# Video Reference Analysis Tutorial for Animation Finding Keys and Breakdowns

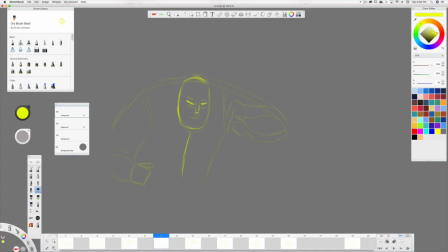738s
right in between eye eye right in between and everything else same thing fingers arm see
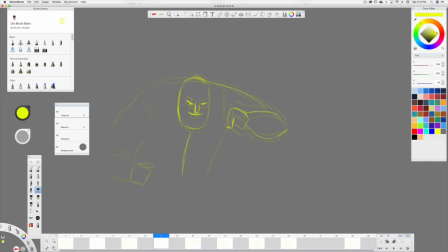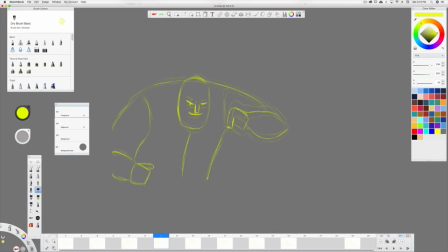772s
I missed this line here and the shoulder so I always check it okay and then I need this in between between 15 and 19. This one will be very subtle.
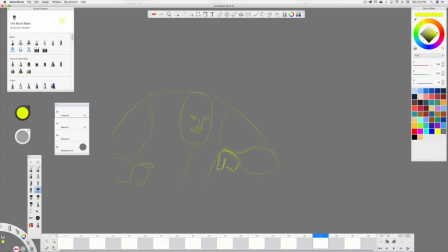It's almost the same drawing because it's settling in.
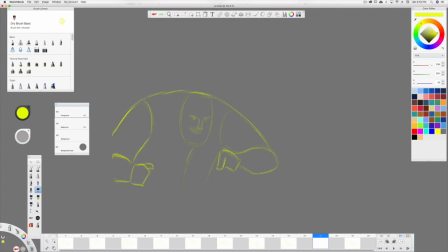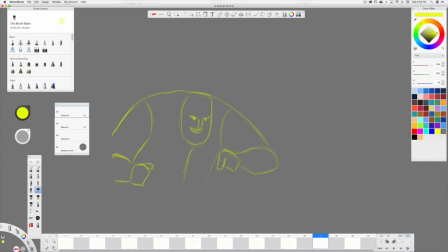That looks fine so let's see what that looks like. So that's on twos.
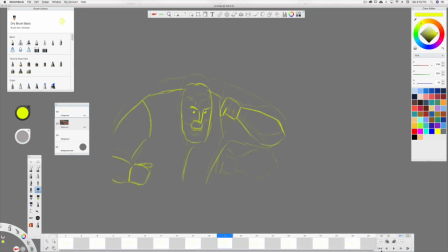833s
Looks pretty decent but we can still make it look better. So we look for is where we can put this animation on ones. So slower movements where there's not that much spacing differences can be on twos but when there's a fast movement like that fast movement so
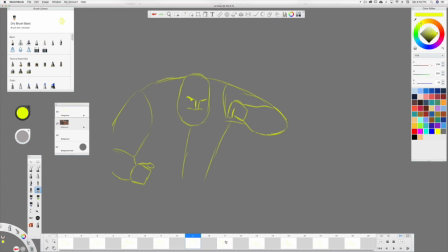853s
between two frames between 9 and 11 there's a big jump in spacing we can do an in-between turn on onion skin and this is where we can have some fun we can actually do some smears so I can take a little bit of the previous frame a little
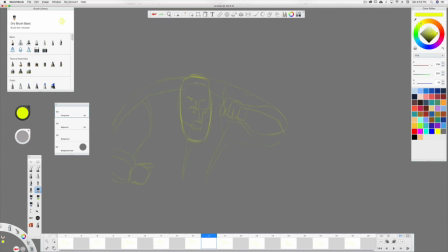870s
bit of the next one kind of just make them mix together here's the old eyes new eyes and eyeballs the nose it's kind of stretched out where the mouth was back here so
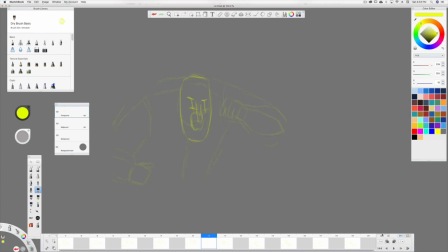889s
let me turn off ghosting so you could see this is kind of the shape I got looks weird but you'll feel it in this hand I'm gonna just kind of blend it together as to one big hand you'll really feel it when
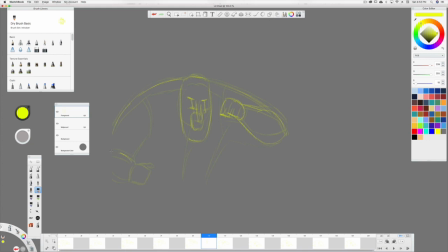909s
you watch it in real time so you're sort of in-betweening but you're also smearing okay so
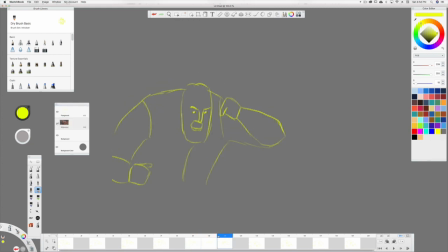925s
this that to that so you see that it's almost like it's simulating like a motion blur simulating a motion blur we're gonna do the same between that one and this one you see how the hand has a long ways to go in spacing
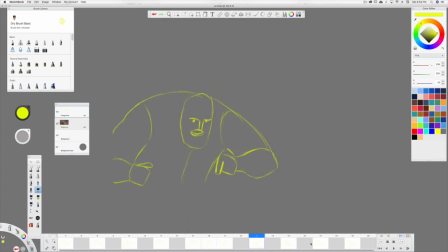941s
so we turn off onion skin it's easier to see from there to there that hand is traveling pretty far in two frames so we have this one in between what we can do is again just kind of have the hand and when you're doing
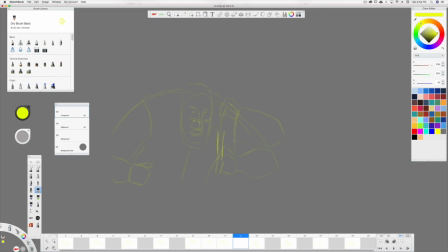956s
smears you want to show the path of action right so this hand is coming down like that his elbow would already be down this way
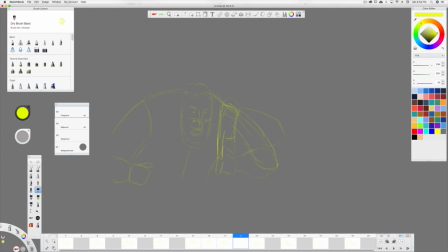969s
so we can kind of do that the head and you can do the same thing where you do an elongated head kind of show the eyes before eyes after longer nose mouth let's